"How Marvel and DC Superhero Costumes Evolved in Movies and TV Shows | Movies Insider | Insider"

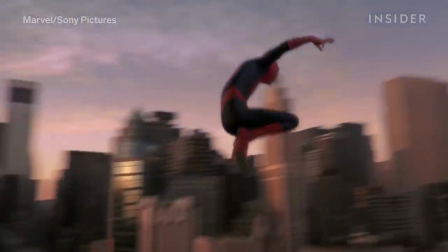[4:08]
For scenes that were just too dangerous for stunt actors to shoot in costume, they would be recreated digitally.
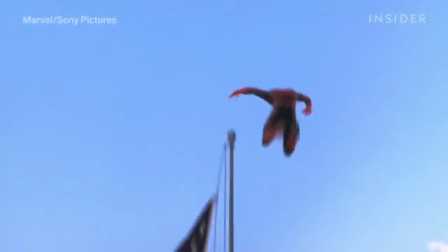[4:14]
This final scene was completely CG, but it was the most time-consuming shot, taking 18 months to create.
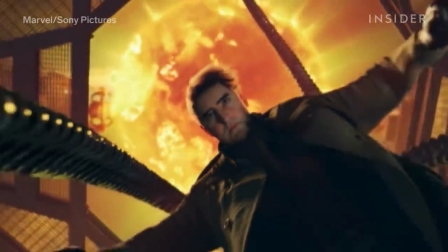[4:22]
CG shots still had room for improvement and were not yet as convincing as the real thing.
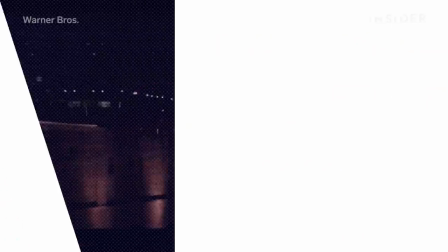[4:28]
So when director Christopher Nolan took on Batman Begins,
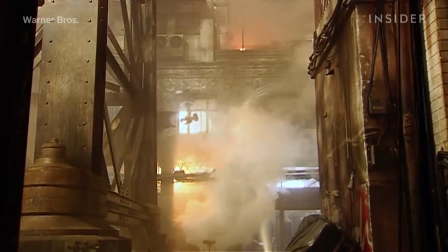[4:31]
he opted to shoot things in camera as much as possible and only use CGI to enhance scenes.
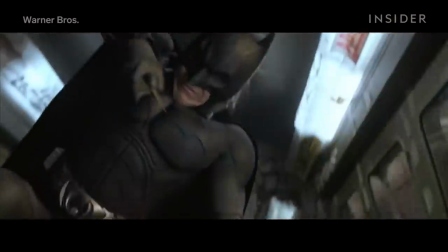[4:37]
Batman Begins found ways to update Tim Burton's batsuit with greater detail practically,
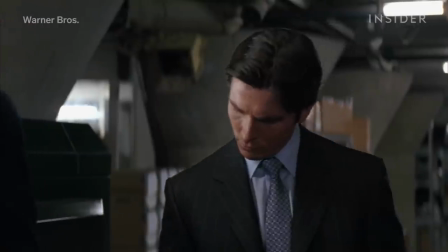[4:43]
The Dark Knight trilogy leaned toward designing an indestructible suit of armor.
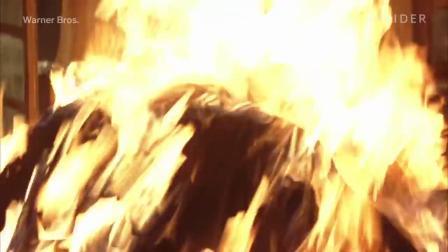[4:47]
Designers drew inspiration from military technology and materials to make it appear fireproof and bulletproof.
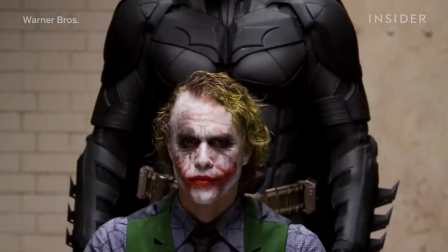[4:54]
The team also redesigned the armor in the sequel, molding out more than 100 smaller plates in clay before casting them in urethane.
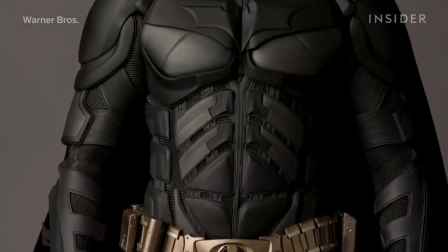[5:02]
These plates were then placed onto a mesh underlayer, which created even more flexibility.
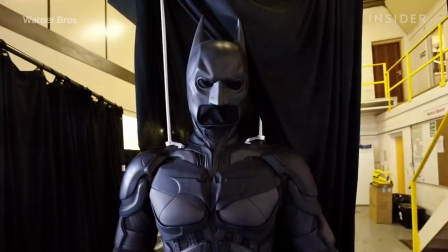[5:07]
The neck was also now adjusted for greater movement. The head section of the cowl was finally separated from the neck so it could twist more.
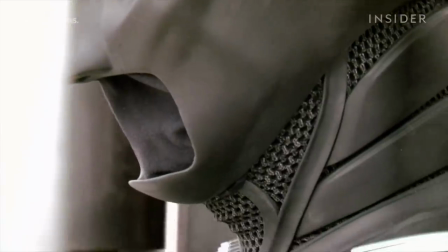[5:15]
The neck and jaw sections were scaled down and designed as smaller panels connected to the armor panels.
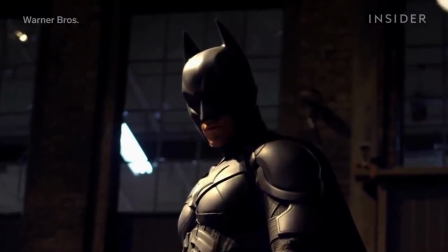[5:21]
These practical advancements paved the way for even more integration between CG and practical suits. Like in 2008's Iron Man, which used a practical costume for his first clunky cave suit.
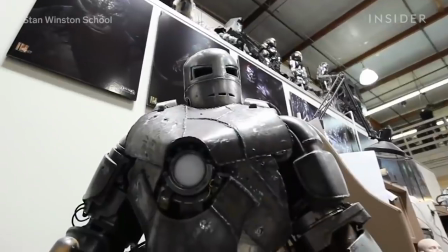[5:33]
The 90-pound version was made with epoxy armor shells, urethane, leather, and aluminum.
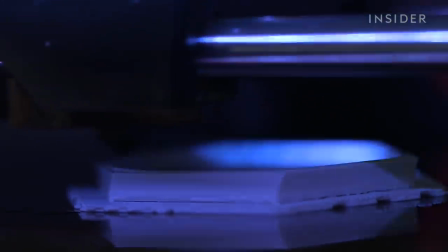[5:39]
But a rising new technology would make it easier to build lighter and more precise armor.
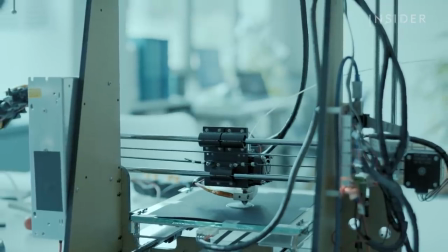[5:45]
3D printing changed how costumes were constructed.
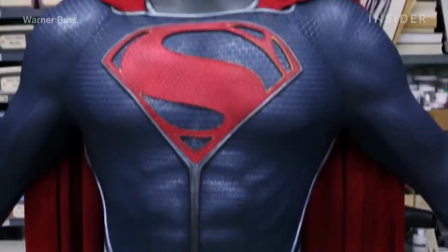[5:49]
Complicated pieces were made quicker, cheaper, and more precise, like this blue mesh that was printed to give depth to Superman's more modern chrome muscle suit.
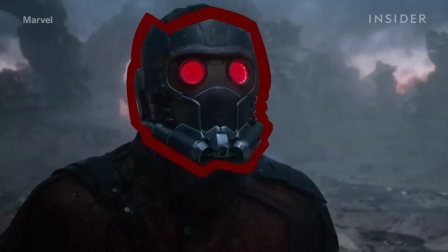[5:57]
The Star-Lord helmet in Guardians of the Galaxy could be accurately fitted with a 3D scan,
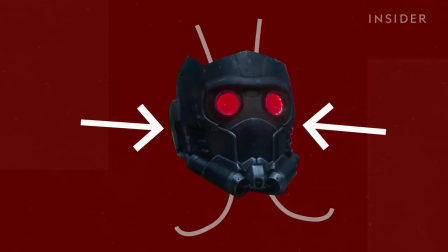[6:02]
as well as include features inside such as hidden fans for better ventilation and red lenses that light up without affecting vision.
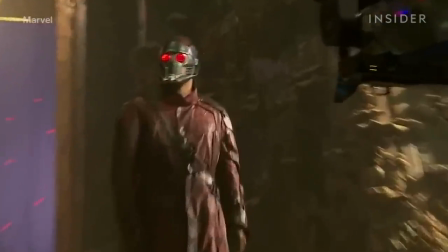[6:10]
Instead of spending hours molding a suit, designers could quickly scan an actor and create a suit with perfect measurements.
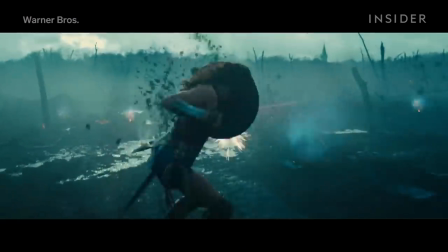[6:18]
2017's Wonder Woman wanted to stay true to her modern-day costume, which premiered a year prior in Batman v Superman.
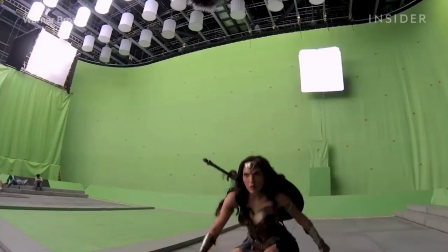[6:25]
Dozens of materials were tested to make the armor lighter and more flexible before adding a special metal plating finish.
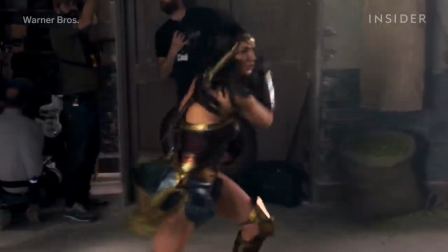[6:32]
Special effects team FBFX also developed a new technique that allowed actual metal plating to be used without affecting the suit's flexibility.
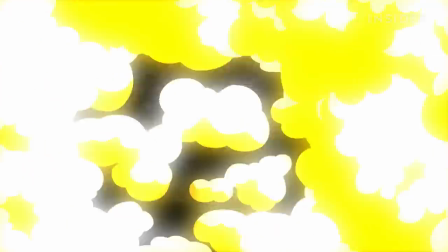[6:40]
But it wasn't just practical costumes getting an update at this time. CG costumes were looking much more realistic thanks to motion capture technology.
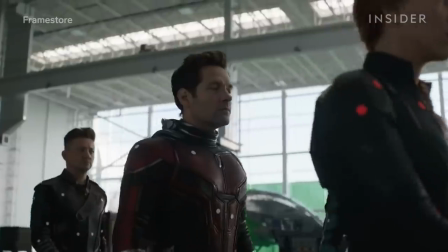[6:49]
Perfecting this led to the incredible realism of the digital time suits in Avengers Endgame.
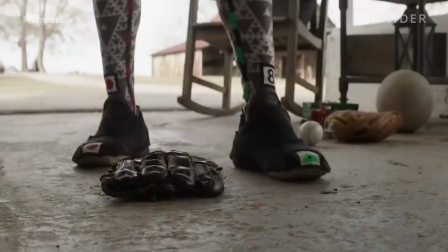[6:54]
This scene was actually filmed right after the prequel, so the final suits weren't even designed yet.
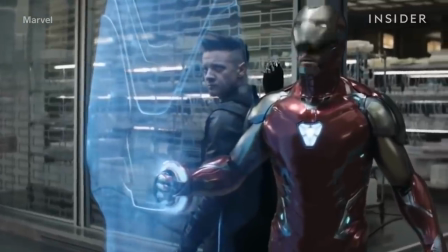[7:00]
But the technology really shined for characters like Iron Man and Spider-Man.
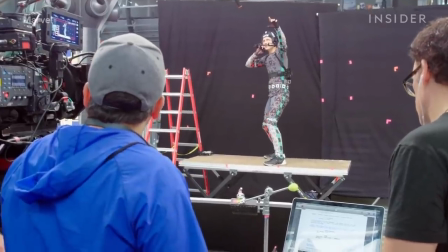[7:05]
Robert Downey Jr. and Tom Holland wore these suits on set to track their movements, and FX artists later replaced them with digital versions.
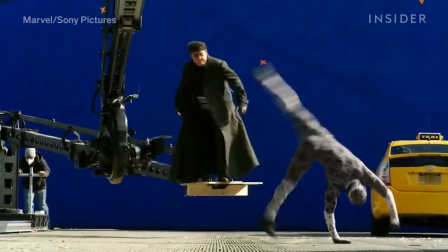[7:13]
For 2021's No Way Home, Tom wore what's known as a fractal suit,
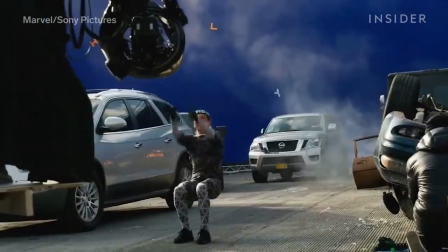[7:17]
an upgrade that fine-tuned and tracked the movement even more than regular mocap tracking suits.
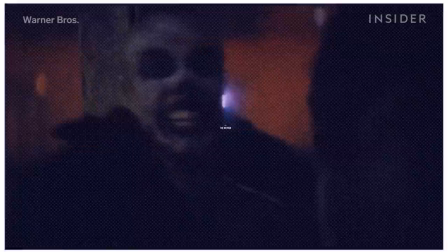[7:23]
With all of these advancements, costume designers could now combine CGI, 3D printing,
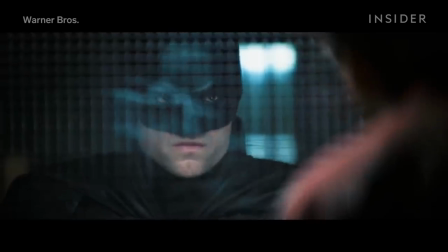[7:29]
and practical methods to bring an even more realistic Batman to the screen in 2022.
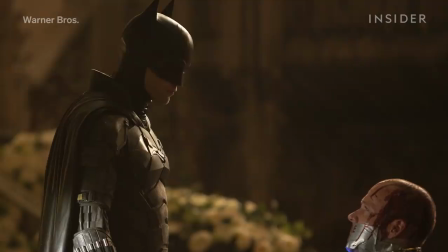[7:34]
Robert's batsuit kept the armored look from Dark Knight, and it was made of 3D printed pieces of armor.
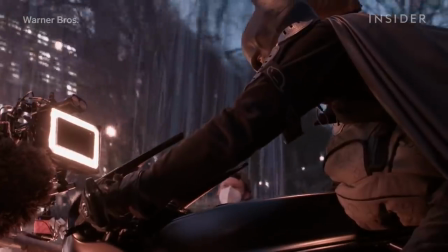[7:40]
The head and the neck of the cowl were separate.
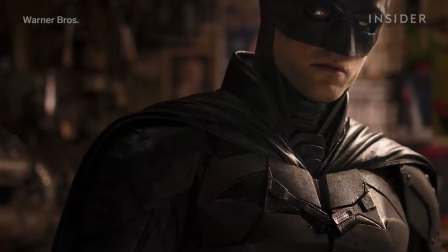[7:43]
To create the seamless effect, the neck piece was made up of vertebra-like pieces that eventually tucked under the chest armor and the top of the cape. What's nice about our batsuit is that Robert has a lot of head freedom.
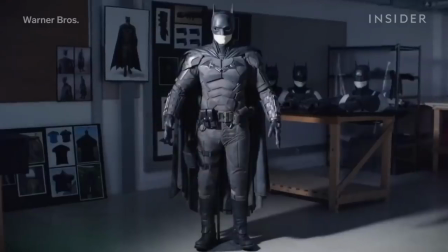[7:56]
We're always trying to tweak the kind of tension on it.
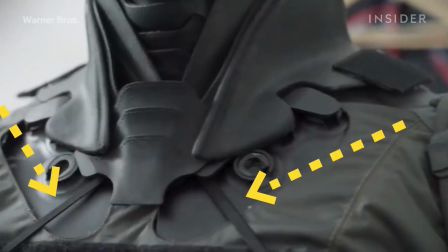[7:59]
But there's all this clever kind of work underneath with the elastic bands that hold them to parts of the chest, so that when they move, you know, they all come back into the right position.
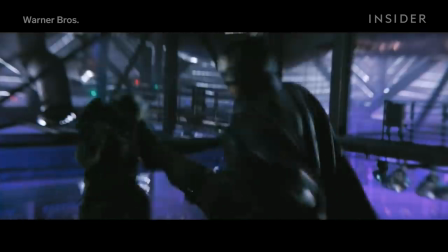[8:07]
For the muscle suit, the focus was on making it as functional as possible. Every part of the suit was practical.
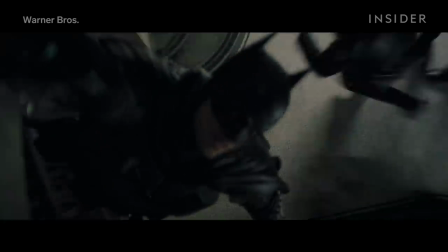[8:13]
The gauntlets with gun and all the armor and everything, and even down to the insignia, the idea that it would be a knife.